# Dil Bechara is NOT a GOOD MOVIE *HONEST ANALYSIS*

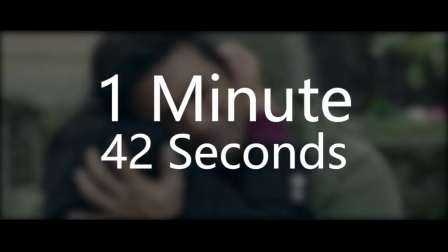262s
This same cancer scene in Dil Bechara is 1 minute and 42 seconds long, while in the original it lasts for 3 minutes and 20 seconds.
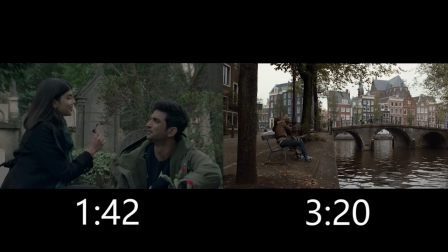270s
Now practically speaking, that isn't a huge difference in time, but for a single scene, it's a massive difference.
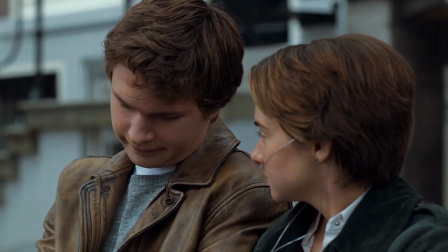279s
In the original, the performance of each character is more subtle as they take their time going through the scene.
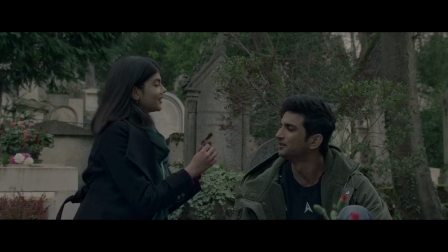285s
But in Dil Bechara, the scene goes cut, cut, cut, cut, and done.
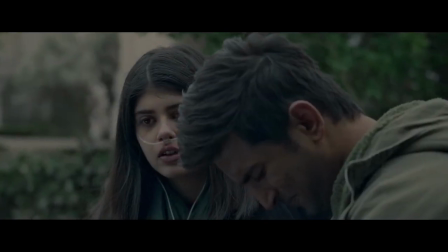291s
The progression of the expressions doesn't feel natural.
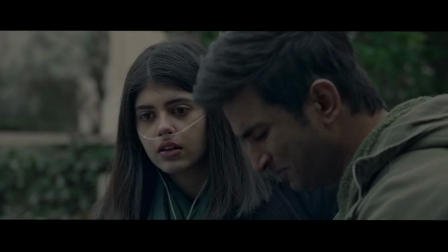296s
Going from extremely happy to teary-eyed in 30 seconds feels very unnatural.
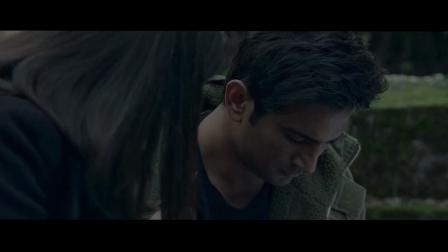302s
The audience literally isn't given time to formulate their own emotions. They aren't given time to feel for the characters.
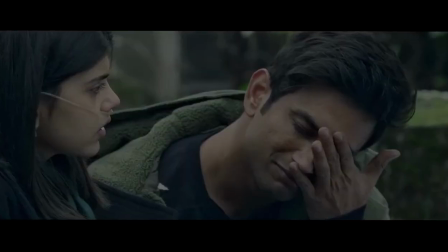311s
Rather, the emotions are thrust onto our faces along with a sad background music to accompany it.
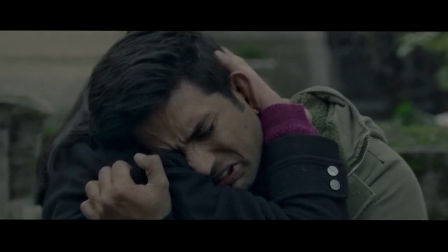318s
And this problem I credit to both the screenplay and the editing. It's not just the expressions that change instantly.
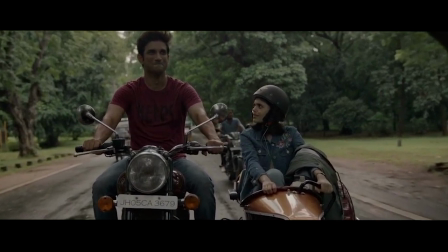325s
It's also characters. The mother's character is the one that caught me off guard.
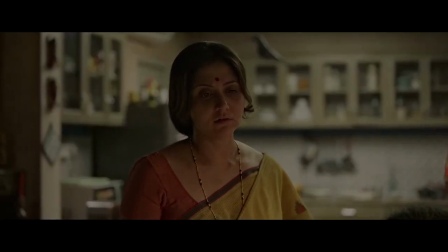333s
Throughout the first half, she is an unsupportive of their romance kind of mother.
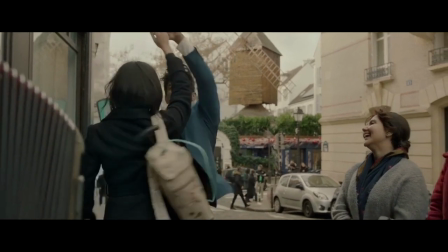338s
But the second they land in Paris, she becomes supportive of everything all of a sudden.
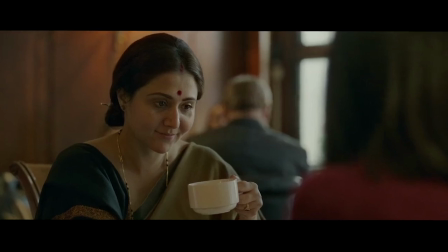346s
This change in character is neither explained nor called for in the film.
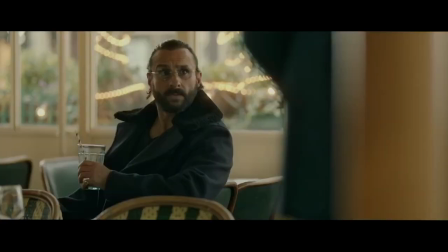351s
Speaking of Paris, we have a weird cameo from Saif Ali Khan as Abhimanyu Veer, the nasty songwriter.
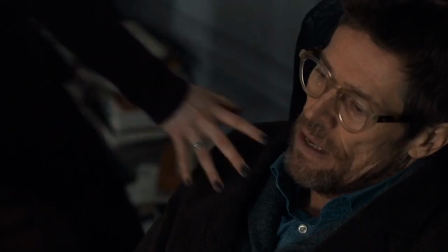358s
In the original, the nasty songwriter is actually a nasty book writer.
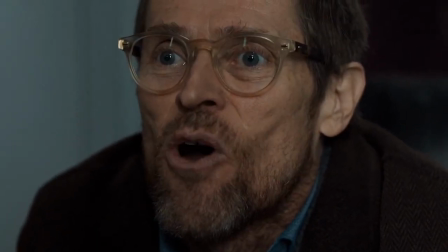363s
In it, he calls Hazel and Gus a failed experiment in mutation and a side effect because of their cancer.
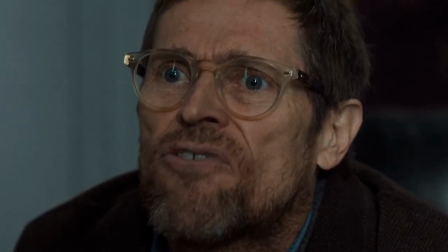371s
He accuses them of being hungry for pity because of their state. What comes out of that scene?
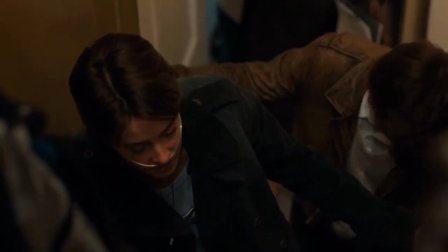379s
Hazel tries to overachieve.
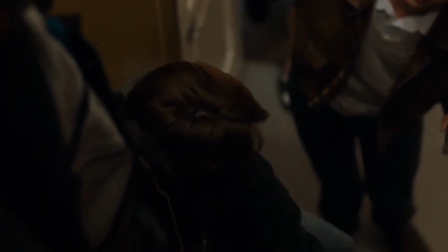381s
She tries to climb all the stairs even though she knows it's very difficult for her, because she doesn't want people to pity her.
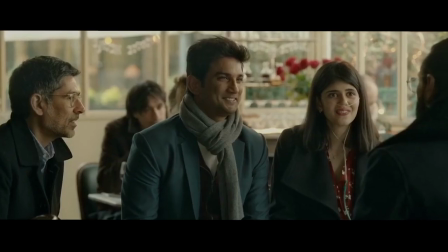390s
In Dil Bechara, again, the train takes a turn into romance station.
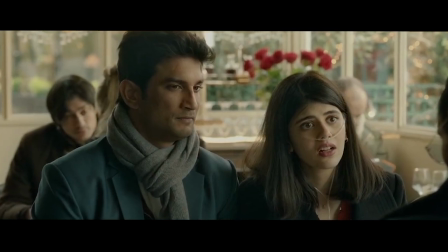395s
The overall theme of the entire scene, again, is togetherness and incomplete love.
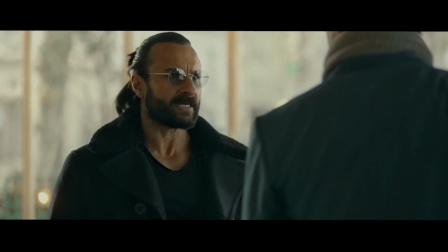402s
He implies to Kizzy and Manny that it is impossible to smile and live after the death of a loved one.
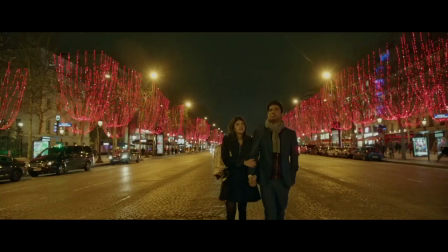409s
What comes out of this scene? A song that talks about living life to the fullest.
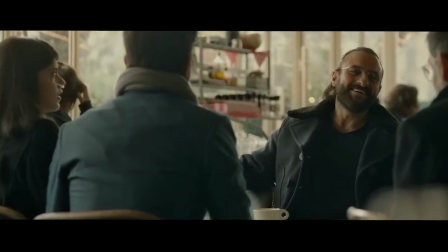416s
But to be honest, Saif Ali Khan's cameo feels very out of place and illogical.
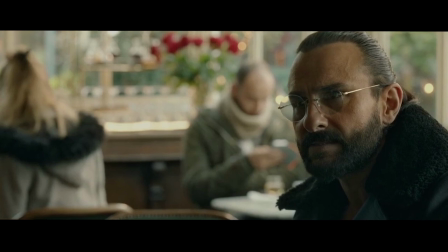423s
His appearance in the film doesn't really change the story in any way. And that's the same case for JP.
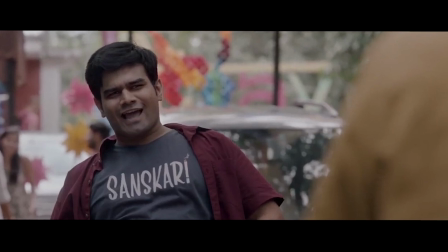431s
His character doesn't really have anything to do throughout the film.
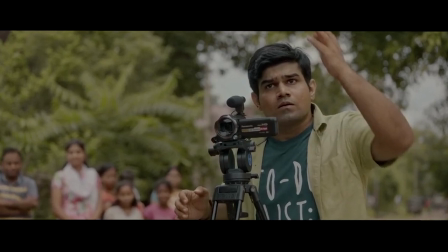435s
The movie that JP makes seems nothing more than a gimmick and has no further meaning in the film itself.
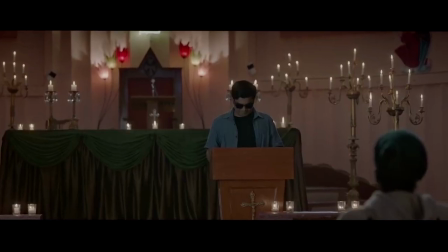443s
Apart from the eulogy scene, he has no major reason to be there in the film.
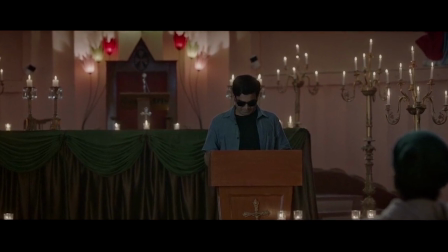448s
And yet, this film seems to be a top-rated film.
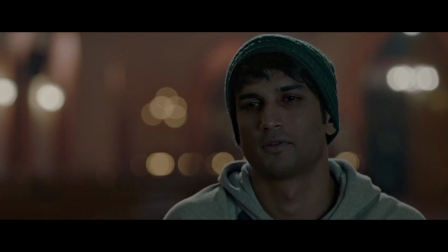452s
I understand that people were emotionally motivated while watching this film. Heck, even I was. But I'm sorry. I just cannot appreciate bad art.
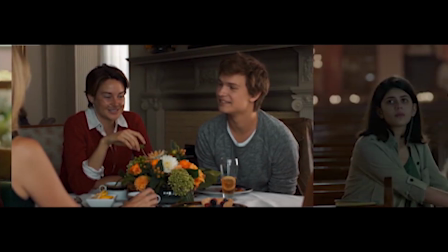465s
This film seems to be a remake on the surface, but actually are two different films.
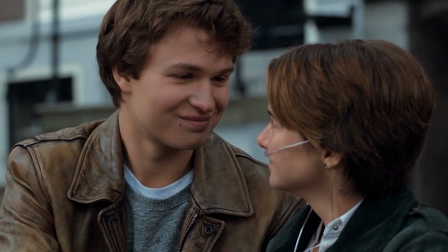472s
While one talks about cancer and the pain it brings along with it, the other is just another Bollywood romance film.
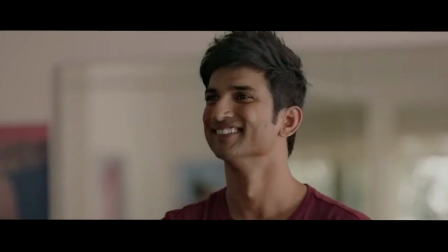481s
I feel bad knowing that this was Sushant's last film.
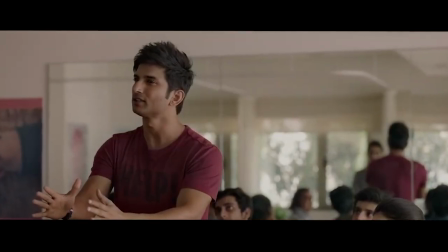485s
If we all are, as we claim to be, Sushant Singh Rajput fans,
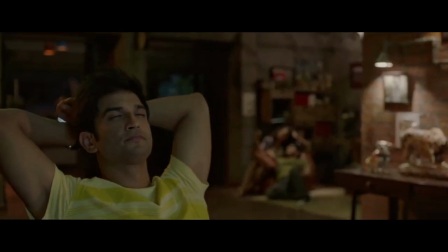491s
we wouldn't be appreciating his average films, but rather his good films.
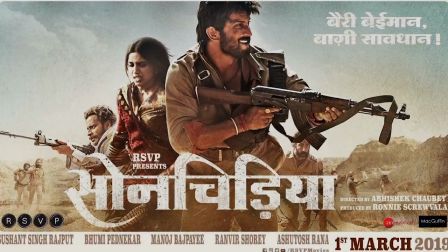496s
Sushant Singh Rajput's Sonchirya is an exemplary film on good filmmaking.
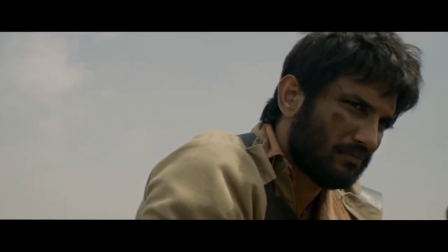502s
It not only shows us his versatility as an actor, but also gives us a wonderful story.